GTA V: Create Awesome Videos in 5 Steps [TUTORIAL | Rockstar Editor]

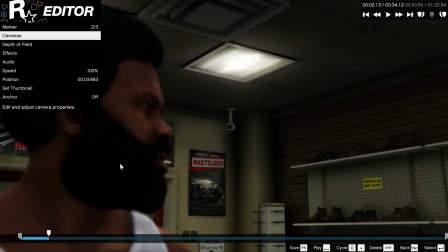Next example, let's say you wanna make a scene look like it was filmed from a surveillance camera.
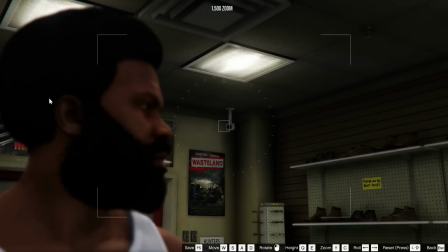You have to keep in mind that these cameras are usually hung up high in the corner of a room, so you should adjust the camera angle accordingly.
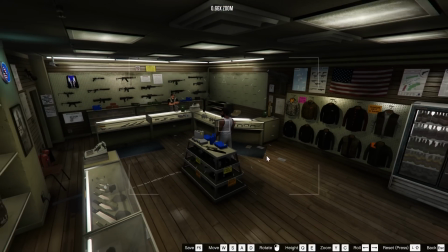Also, the cameras have a wide field of view, sort of like a fisheye lens. Add a value that fits your taste here.
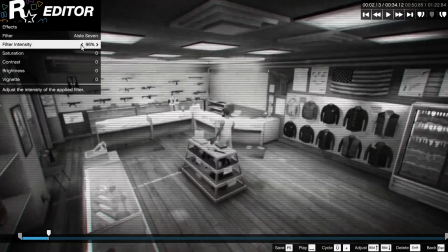Then there's a cool effect you can apply to the video. This one makes it look like surveillance footage.
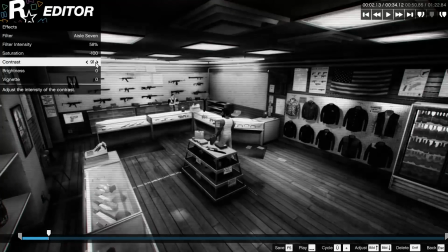Back in GTA 4 you had to be very inventive to create this kind of style.
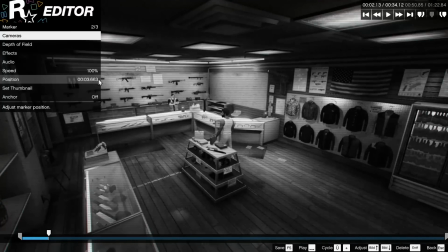As you can see from those examples, there are a lot of creative ways you can make use of the simple tools in the Rockstar editor.
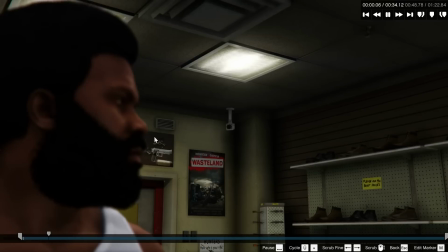Now let's move on to the next section.
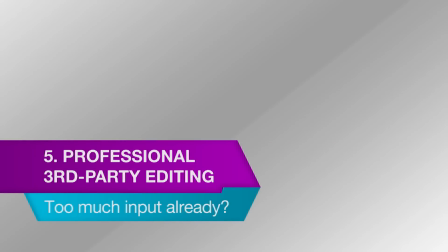Section 5. Professional editing.
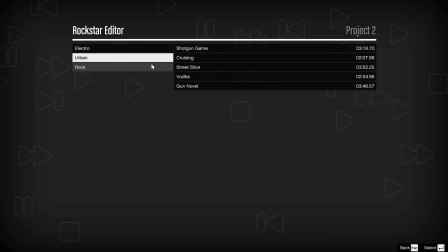Now that you're done with editing all the camera angles and saved your project, you can choose between a variety of options.
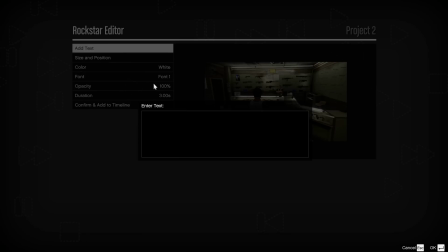You could further edit the footage in the Rockstar editor, add music and so on.
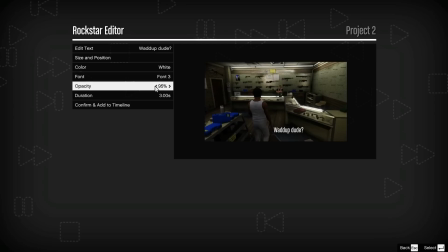To take things a step further, what I like to do though is to use the videos with the edited camera angles as footage for a professional editing program.
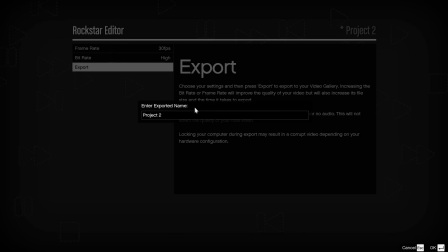So I simply hit export with the best quality options available. When the clip is rendered, I open up Premiere Pro and import it.
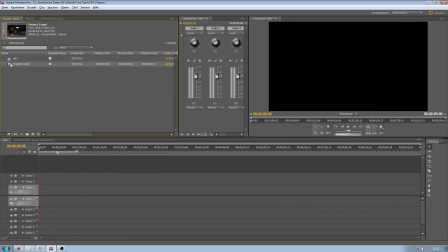You could as well use Sony Vegas or any other software you're comfortable with. So why should you use another program to edit?
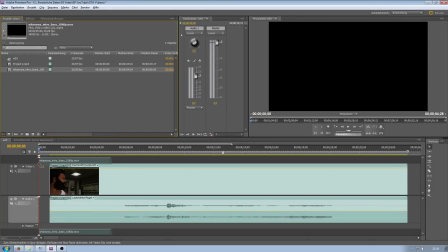Well, if you're planning on uploading your machinima to YouTube, you can easily add your own branded intro, text overlays and other effects.
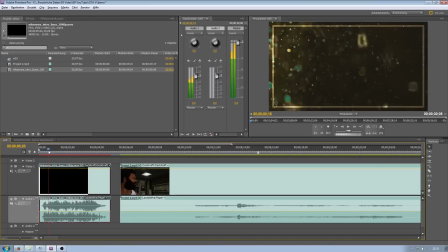Also, it is much easier to edit your footage to the beat of a song you love. But remember to ask the producer of the song for permission though. Or fuck it, you know, it's up to you.
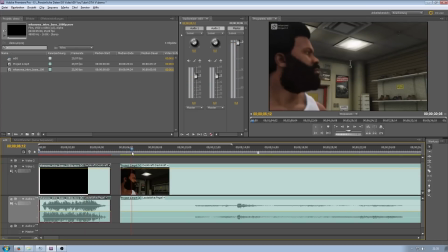It is important that you edit your clips in-game in a way that leaves you a few extra seconds at the start and at the end.
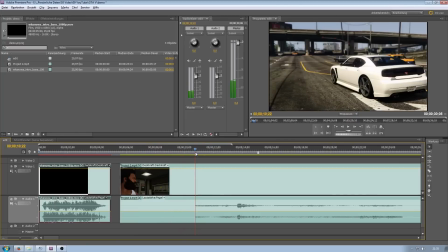This helps you if you need to fill up a scene and make it longer in Premiere Pro later on. Also, the Rockstar editor always does this little thingy that the first
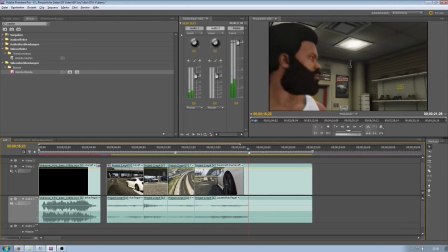frame of a new clip is darker than the original color of your clip.
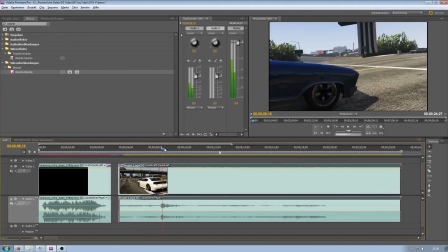After importing, you should cut the clips into the original parts so you have a better overview about your project. These tiny bits in between camera setups are easier to cut out in a program like this.
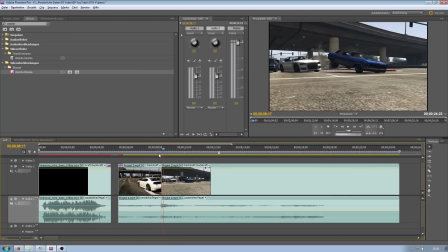Then you start sorting them so they form a nice storyline. It takes some time until you get a feeling for the timing of your shots.
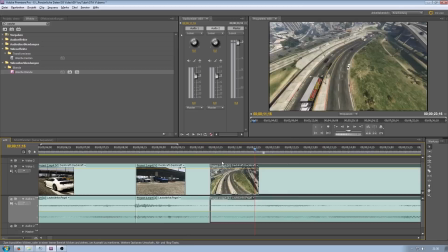You should be brave enough to make quick cuts when necessary, but also to let an image breathe if it's a good picture.
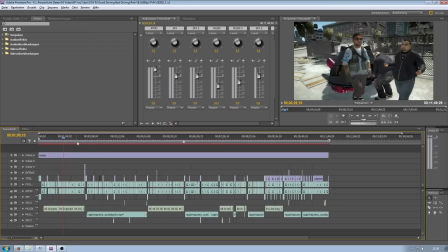For example, this is how one of my last projects looked like when it was done. You see, it gets very complex.
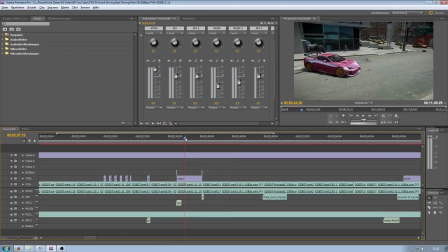So I don't want to go too deep into this topic because that would be another big tutorial.
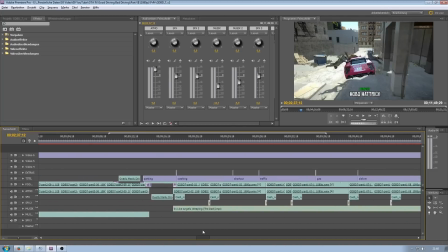Nonetheless, I recommend you to dig into it because in such an editor you can work much more precisely if you want to give your projects a nice finish. Alright guys, that's all I have to say. Again, if you have any questions about your projects or my projects, feel free to ask in the comment section. I'm happy to help and I'll do my best to answer everyone. If you've come so far, I bow down before you.
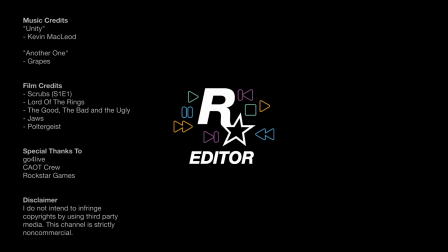I hope you had fun. Thanks for watching.